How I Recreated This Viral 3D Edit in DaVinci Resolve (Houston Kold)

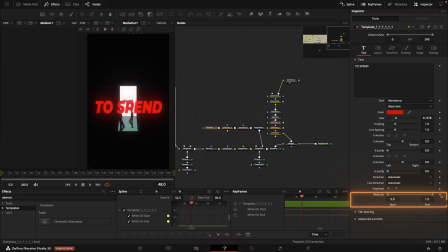246s
It's just a text plus node with a write-on animation, so the letters appear one by one.
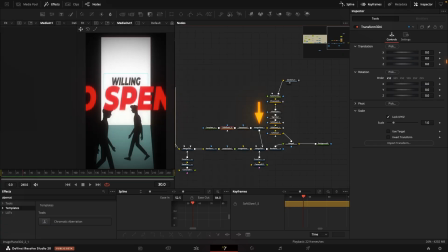252s
I also add soft glow for a subtle light effect. Then I place it on an image plane 3D, positioned closer to the camera.
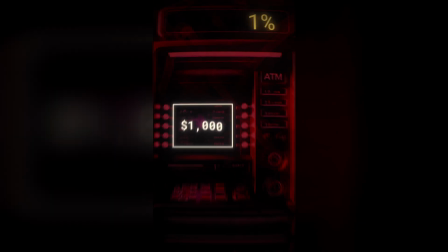260s
The next key element is the ATM. Let's style it first, then place it in 3D space.
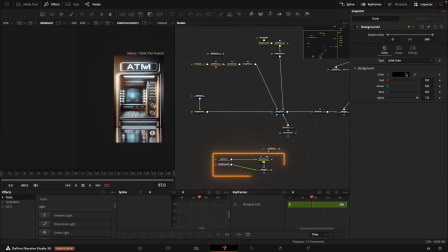266s
The ATM graphic was generated using AI. I combine it with a red background using a merge node and set the blend mode to linear
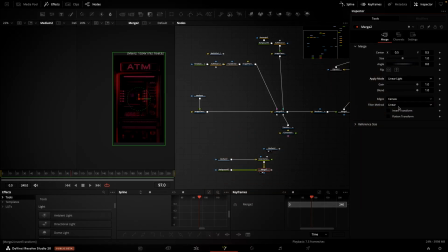274s
light that darkens the image and helps match the overall color tone of the scene.
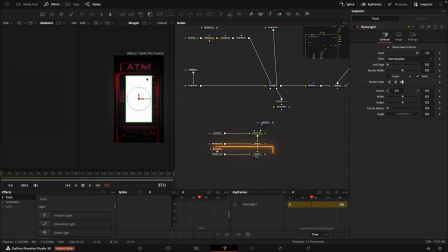280s
On top of the ATM, I add a white rectangle. This is a background node with a rectangle mask. That rectangle becomes the display screen. Two text elements appear on that screen, scrolling upwards.
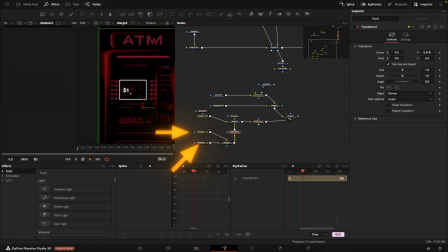293s
These are two separate text plus nodes, merged together using merge, and then animated together using a transform node.
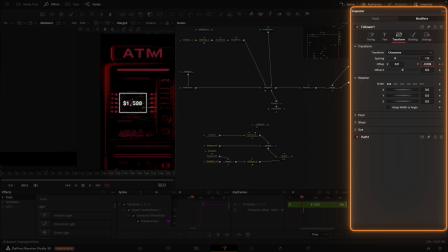301s
Inside the texts I use a follower to add delay between letters. I animate the offset parameter under transform and adjust delay under timing. I also animate the opacity parameter so the letters appear one at a time.
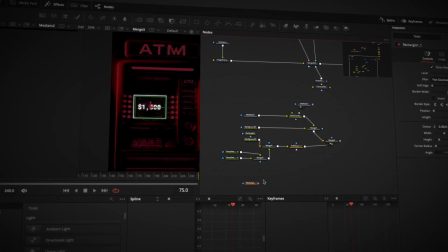315s
To keep the texts within the bounds of the screen I add a mask. Here's how the structure should look.
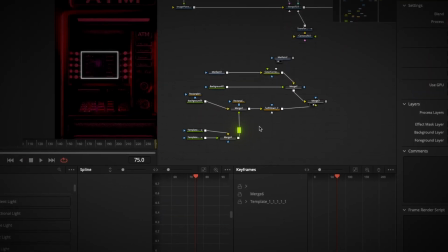321s
Texts go into the foreground input of the merge.
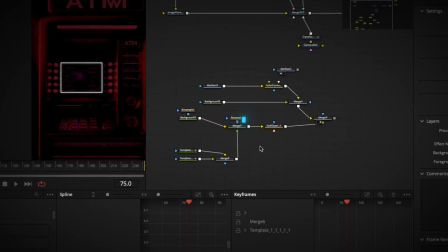325s
The display rectangle goes into the background and And the mask connects to the third input, limiting the visible area of the text.
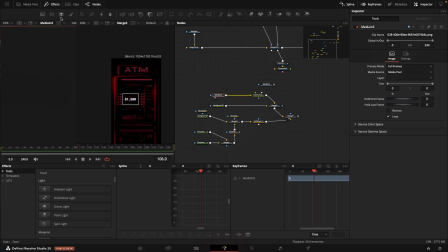332s
At the top of the screen, there's also an ATM label. The one generated by AI wasn't great, so I created my own. I placed it over a black background that hides the original, then added my version on top. I animate it using transform, moving it from left to right.
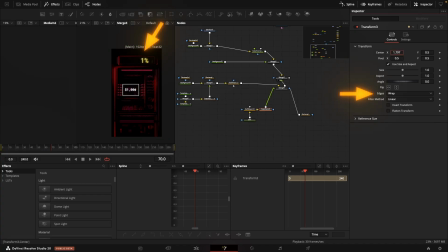351s
I enable edges, wrap, so the text loops back once it goes off screen. Just like the ATM screen, I also mask it to keep the animation contained within a defined area. Finally, I add lens distortion to give the image a slightly curved look, like we're viewing it up close through a lens.
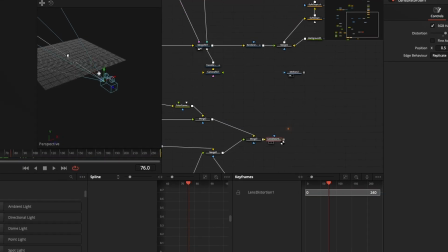371s
The whole structure, screen, texts, ATM, goes onto one image plane 3D, which I move closer to the camera.
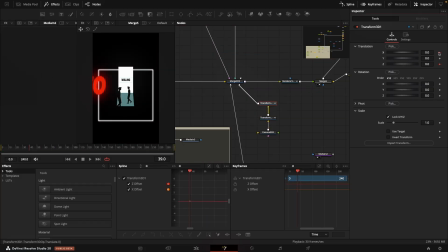379s
During the transition from scene 1 to 2,
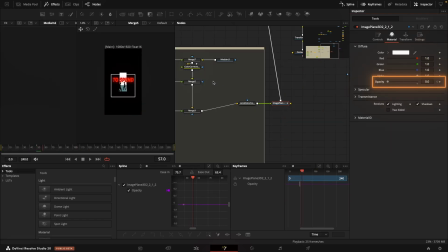382s
the camera pulls back, and I animate the opacity of the image plane from 0 to 1, creating a smooth and natural transition.
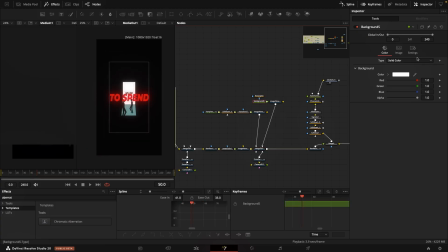391s
At the very end, I add a white square outline near the To Spend text. It doesn't animate. It's just a simple visual detail to complement the composition.
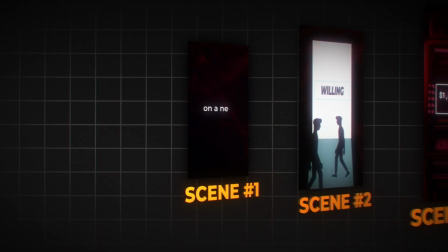401s
Now it's time for scene 3. Everything I add here is placed closer to the camera than in the previous scenes. I start with the text. It's just a simple text plus with a write-on effect.
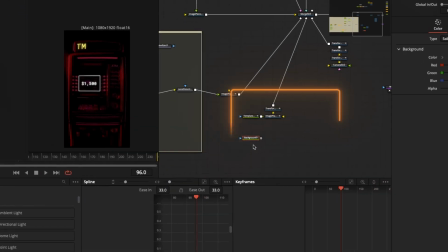412s
Behind it, I place a black rectangle,
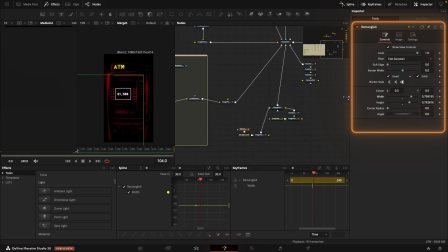415s
just a background with an inverted rectangle mask that changes width to create a curtain-like slide.
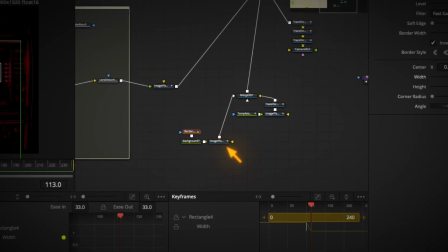422s
The text and background are on separate image planes.
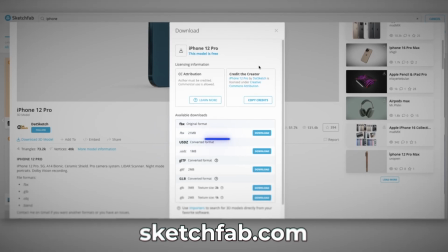425s
Between the text and the background, I drop in an iPhone, a 3D model downloaded from Sketchfab in FBX format.
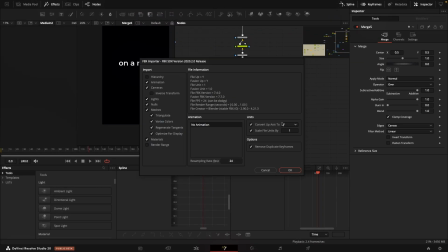433s
I import it through Fusion Import FBX Scene. The model was way too big and laying flat in 3D space,
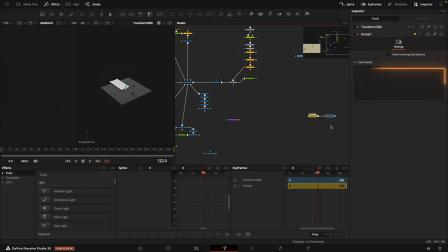442s
so I scaled and rotated it using a transform 3d node to fit the scene. Then I connect it to my 3d space. Behind the iPhone there's a second text saying iPhone positioned further in the background also on its own image plane.
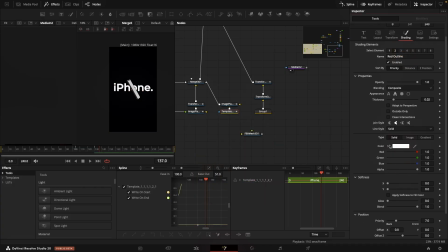457s
In the shading tab slot 2 I change the outline color from red to white and offset it slightly to give it a double outline effect.
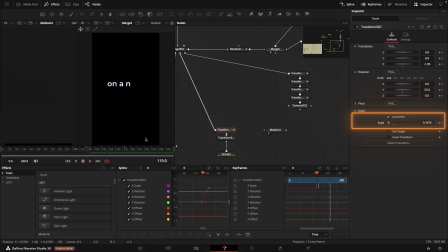466s
Now onto the movement. The iPhone scales up by animating the size parameter with some rotation on the Y and Z axes.
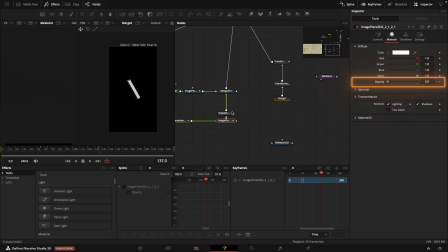474s
At the same time, before the move finishes, I fade out the first text and fade in the second by animating their opacity.
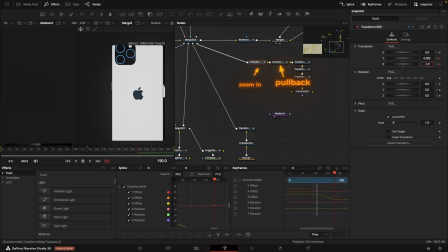482s
The camera starts by pulling back and then zooms in as the iPhone grows. Next up, a white background and three words. The white background is just a rectangle sliding down from the top.
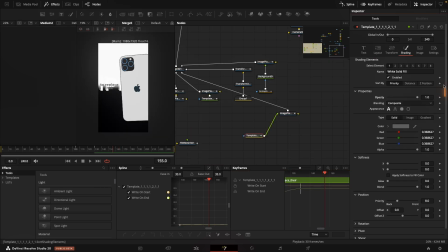494s
The texts are three separate text plus nodes, each animated with its own opacity to make them appear one after another.
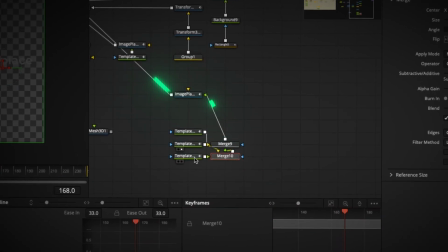502s
I merge them together, put them on an image plane, and bring them into the 3D scene.
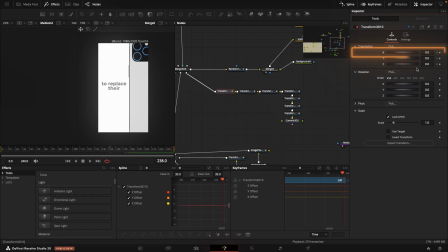508s
I also add a camera move from left to right.
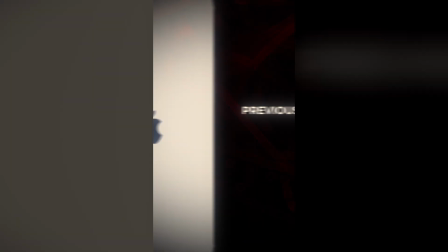512s
At the end, I throw in a background that looks like something spilling, kind of like ink or oil.
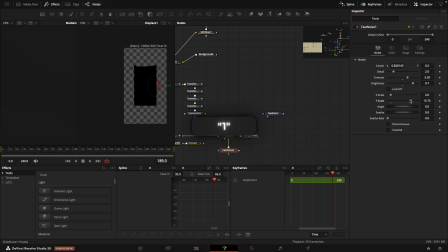518s
I made it my own way. If you want a separate tutorial on how to make that, drop a 1 in the comments.
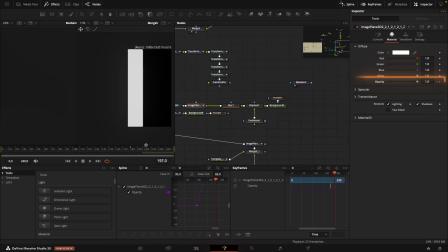526s
If you want something similar without the full setup, just animate opacity on a background layer, or search for an ink reveal stock transition.
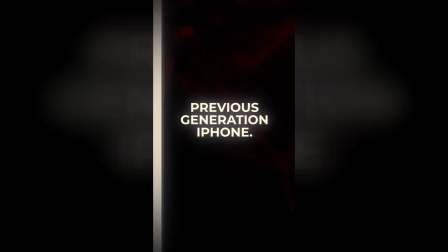535s
While the camera keeps moving, three final words appear on screen. You can reuse the earlier text animations here, just bring them in with opacity.
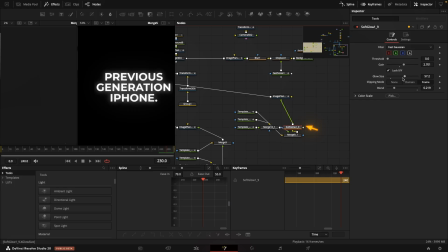544s
At the end, I throw in a soft glow to give the text a bit of shine and smoothness, and one small detail.
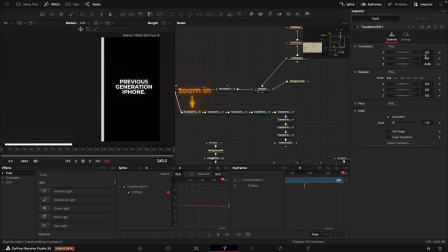551s
While those last words fade in, the camera slightly zooms in again. Now that the structure is done, it's time to stylize.
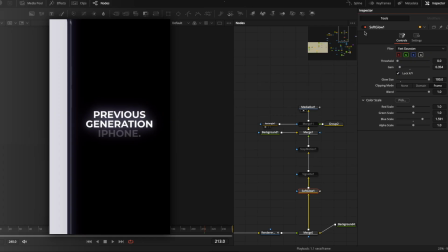560s
First up, the soft glow. It adds a subtle shine and makes the whole scene feel more polished and cinematic. Next, a classic vignette. To break the digital perfection, I overlaid a texture with subtle film scratches. Barely noticeable, but enough to make the frame feel tactile and lived in.
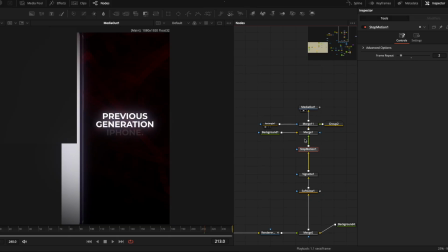580s
And finally, the cherry on top. I added a stop motion effect that simulates a lower frame rate.
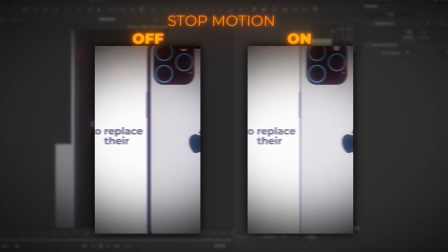587s
It makes the animation look like it was rendered in 15 frames per second, even though the timeline stays smooth.
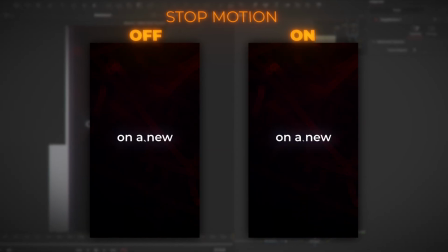594s
That slight stutter brings in a handcrafted, stylized vibe.
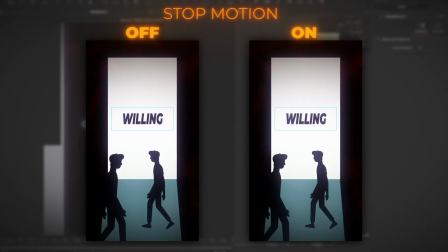599s
Because here, it's not about smoothness, it's about character.